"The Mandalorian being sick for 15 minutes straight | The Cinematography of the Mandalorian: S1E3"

What's going on, guys? Delta40 signing in. Welcome back to the greatest series YouTube has ever seen. We missed a week. No one even watches this video, so I don't have to apologize to anyone. I've just been like so busy trying to do school as well as do nothing with my life, and so I didn't have time to record last week. I just didn't have, I couldn't sit down and watch the episode. But I've finally done it. I've looked at all the shots. I've picked out some that I really like, and I think this is going to be an absolute banger of an episode for y'all today. So sit back, relax, and let us begin talking about the cinematography of The Mandalorian. Wait, actually, before we do that, joining us as always is a random chair in the background, this time with a Bible on it. And now that I've said that, it is finally time to begin talking about the cinematography of The Mandalorian.
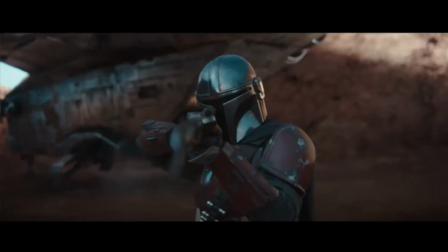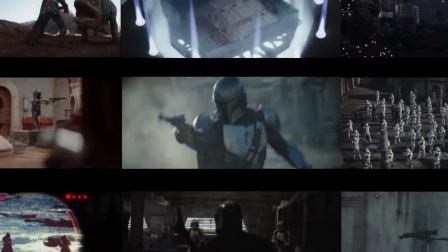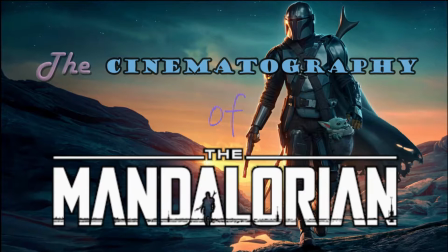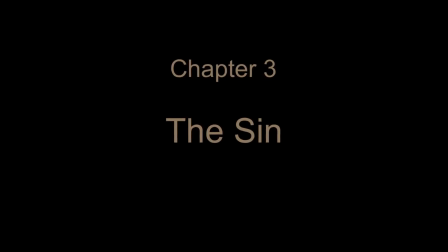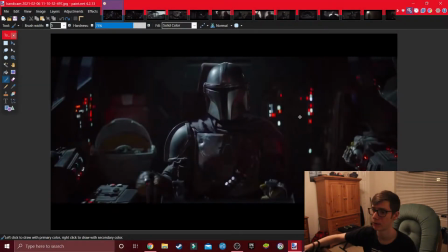[1:35]
So right off the bat, we get a master shot. We know where your boy Mando is. We can see Yoda peeking up here, and then later on in the scene we have those two, and then we also have the hologram over here.
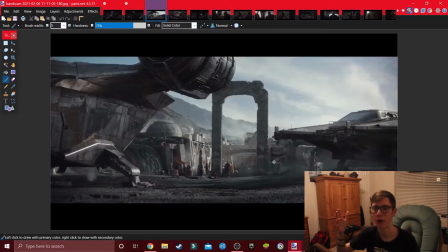[1:49]
Y'all notice how there's just like a random arch standing up there? There's no structure supporting it. It's just an arch out in the middle of nowhere, and I absolutely love that that is there, because obviously filmmakers use arches whenever they can to center a shot around the subjects, right?
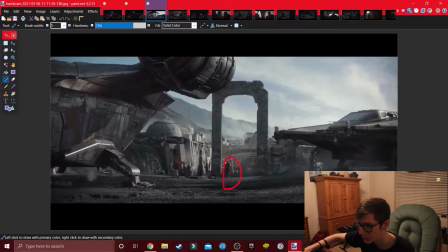[2:09]
Like you can see Mando and Yoda going into the town right there through the arch, and that's a very good way of it looks nice, but it also symbolizes the characters entering a new domain, and it does it so well that it's been used in film and TV for years.
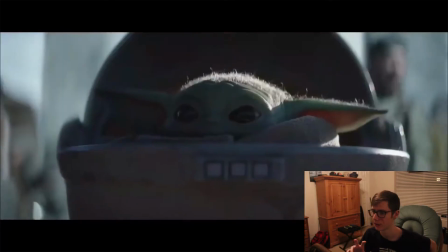[2:28]
So the reason this entire bit is centered around Yoda's perspective is because Mando, we've already seen him walk these streets.
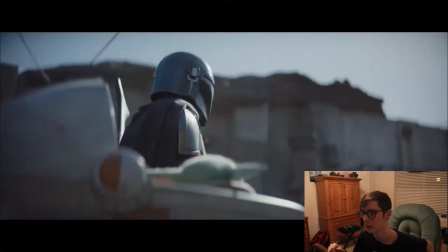[2:37]
He's already acquainted with it. Yoda has never been here before.
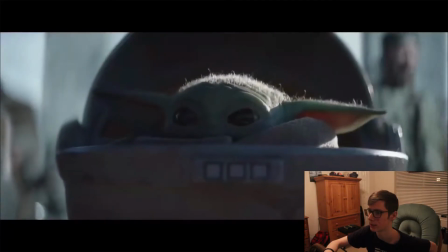[2:40]
And so that's all conveyed through shallow focus of Yoda, centering on him.
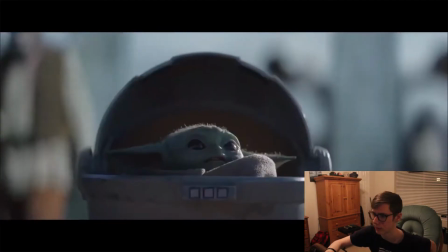[2:47]
The quick edits, it's editing pretty at a good pace, and also the low angle of Mando.
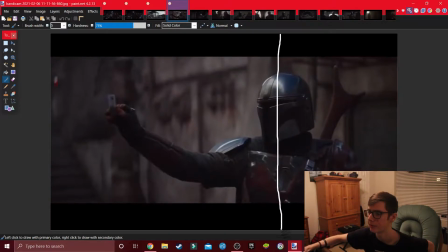[2:55]
This is a very well thirded shot right here. If you put him on the side third, he's obviously at high level like he's always going to be.
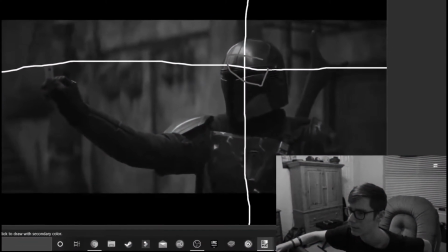[3:03]
I'm sorry, guys. It was just that time of evening where my voice crack just hits me the dawn hard, alright?
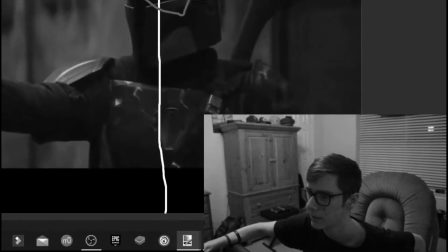[3:09]
I'm sorry. I didn't mean to voice crack so much. It just happened.
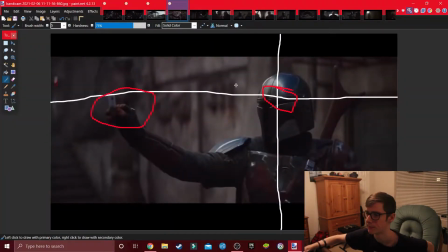[3:12]
But he's also at eye level, and then we have, dead space that's filled up with him holding the card right there. So this is a nice shot right here.
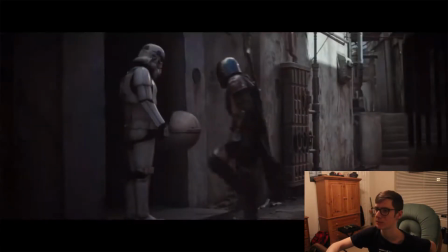[3:25]
I think that is some very clever blocking. It seems so much more threatening and ominous to see the stormtrooper go in last.
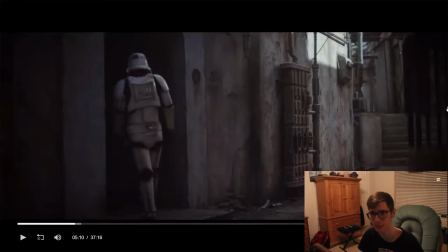[3:34]
If Mando was the last one to walk in there, he's behind the stormtroopers, I don't think that's as foreboding.
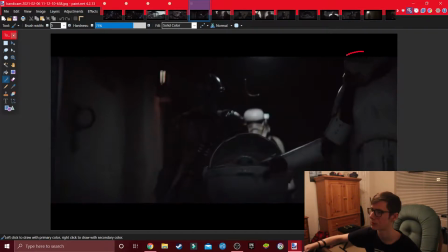[3:41]
In this shot, this stormtrooper right here is actually the one who's talking, and the reason I think he's not even in the frame, well, actually I know, is that Mando is definitely the one who's really important in this shot.
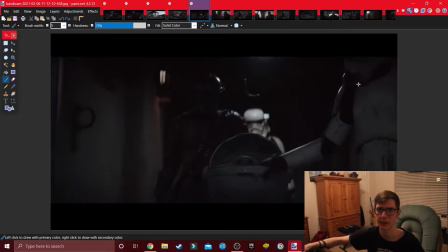[3:57]
What the stormtrooper is saying is not significant in any way. All he does is come up with a stupid comeback.
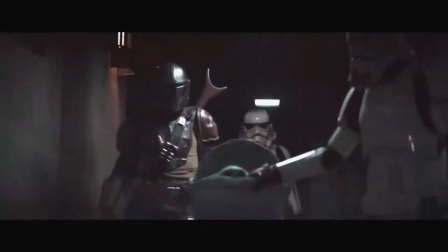[4:03] Easy with that. You take it easy.